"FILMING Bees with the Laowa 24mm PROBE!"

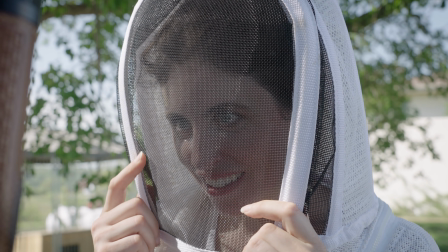[4:11]
While we're filming all of this we have Carol who's really the bee specialist so I don't know anything about bee behavior so she's gonna be looking through this
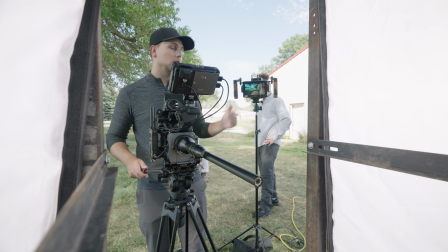[4:19]
client monitor to where if I move the camera around it wirelessly transmits all of that visual so that way she can be looking at what
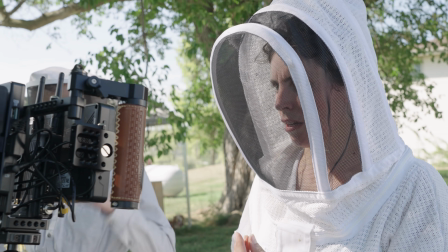[4:27]
the bees are doing and we don't have to be all over each other's shoulders.
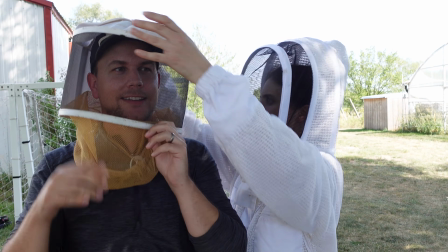[4:31]
With everything set up and ready to go the only thing that was missing was the star of the show, the honeybees.
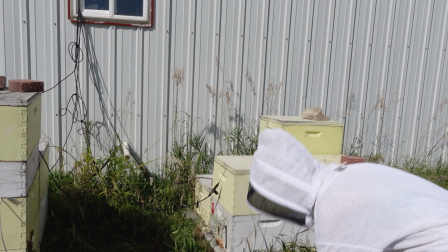[4:37]
Alright, so we have a lot of technology hooked up to these hives. There's quite a few things to see here.
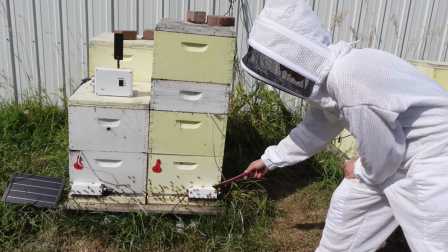[4:42]
So, these are bee counters. It counts every single bee that goes in and every bee that comes out.
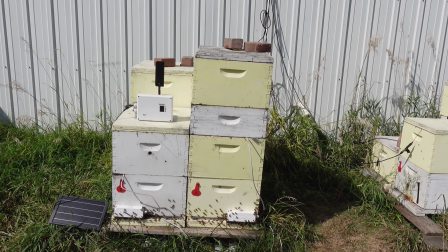[4:47]
Solar powered here and then it connects to the phone. We also have a lot of contact microphones.
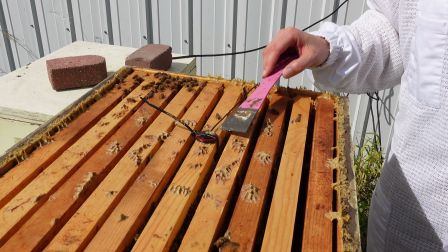[4:55]
All of those are hooked up that go back inside to be able to listen to their sound. So I'm going to light the smoker.
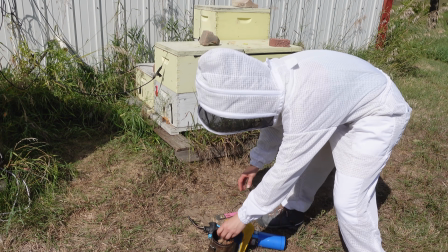[5:03]
Just have hump rope inside here that burns pretty well.
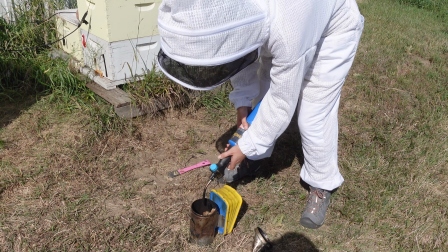[5:08]
So we just got to get the fire going. The purpose of this is to mask their alarm pheromones.
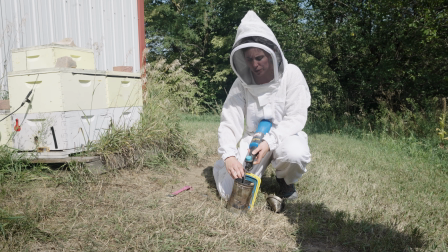[5:16]
So bee alarm pheromones smell like bananas.
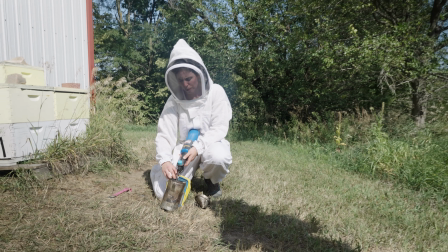[5:19]
And so if you start smelling bananas, then you probably should stop doing whatever you're doing and try to do something else.
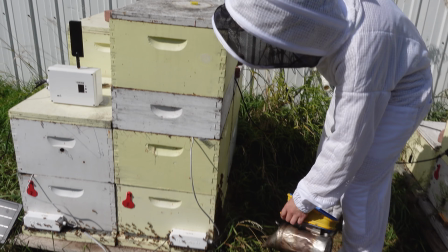[5:28]
I'm just going to smoke the entrance just a little
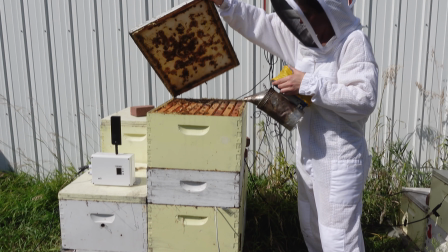[5:34]
we can start with this and if we don't like it
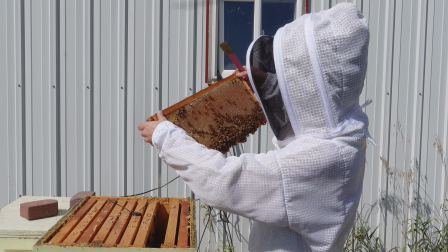[5:42]
yeah that works there's plenty of there's plenty of workers on there we've got drones we've got workers they're in their little heads are inside of cells they're moving around
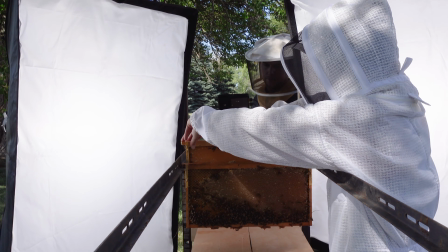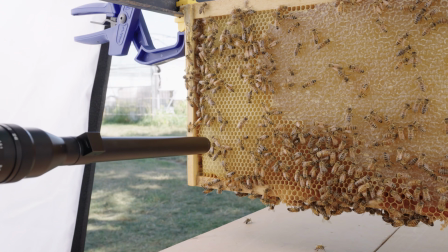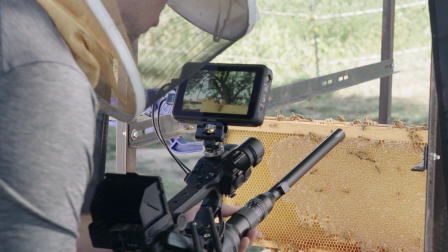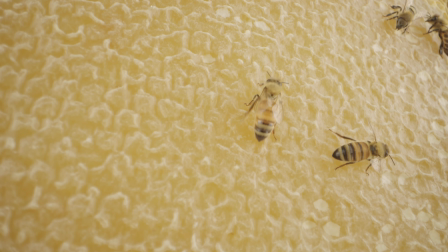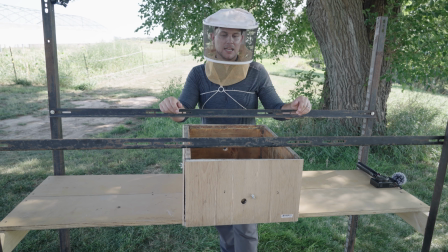[6:32]
another trick that we have up our sleeve for this shoot is that we designed these things that I'm calling a studio hive and I'm sure other people
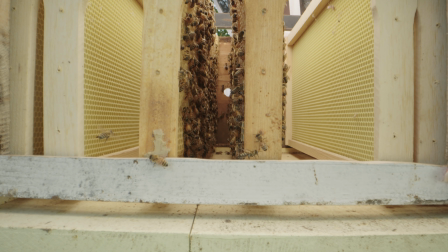[6:39]
have done it before but we're using it very specifically for the purpose of replicating the inside of what an actual hive box looks like.
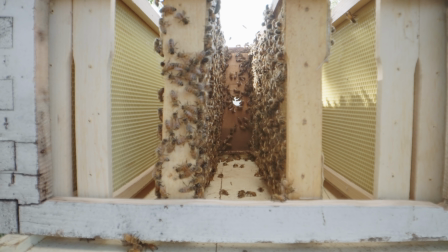[6:46]
Well I wanted to have access to be able to film a lot of unique behaviors
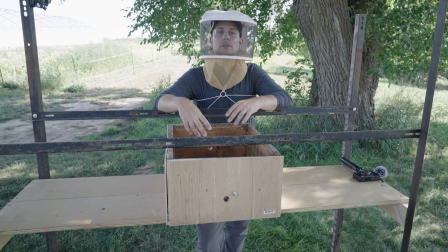[6:51]
inside of the hive box and maybe make the bees a little bit more comfortable but also have access for lights
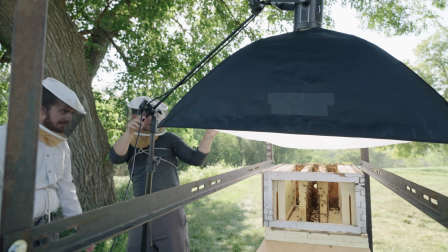[6:56]
and for things like inserting the probe lens and other lenses and sliders.
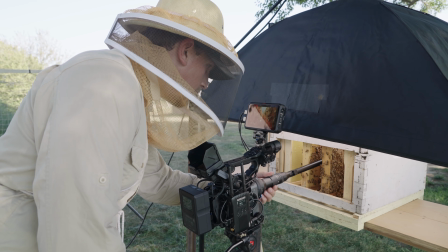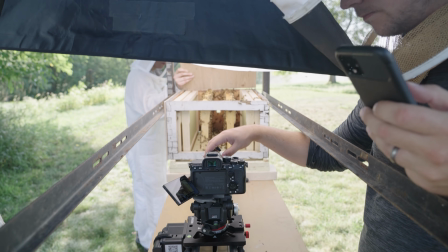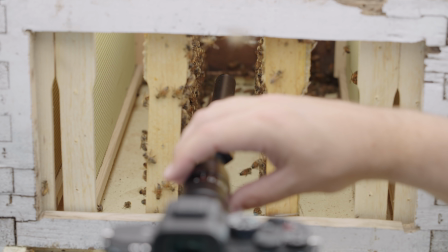So the hole that's in the center as Alex is shooting this shot you can see the tree on back side.
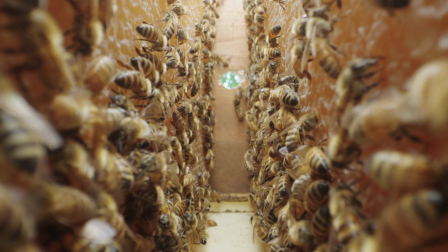[7:26]
So it's a three-quarter inch hole which is exactly the size that is drilled in normal boxes so that it mimics what a normal hive would look like.
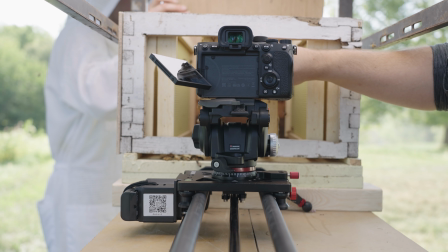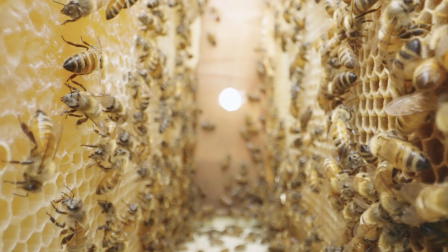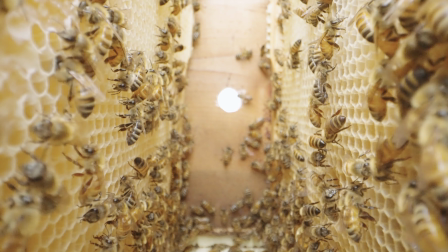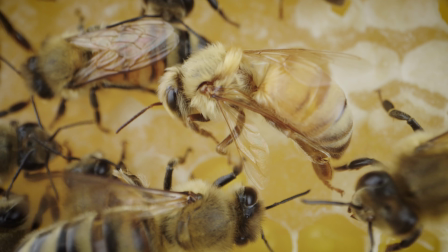[7:50]
With the help of Carol's expertise we were able to capture a number of different behaviors while filming these hives like antennae to antennae communication,
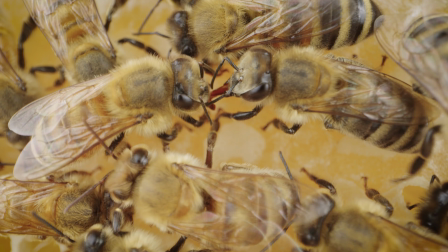[7:59]
trophallaxis which is the exchange of foods or fluid from one bee to another and it's one of the main ways that information is passed through the hive.
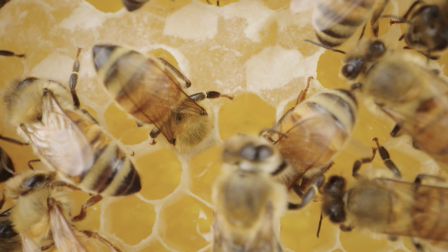[8:06]
We also filmed bees with their heads buried deep in cells which they They do for a number of reasons such as feeding larvae, resting,
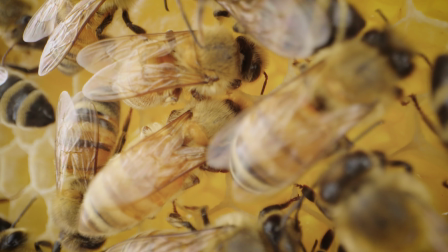[8:13]
processing nectar, cleaning cells, feeding on honey, among other things.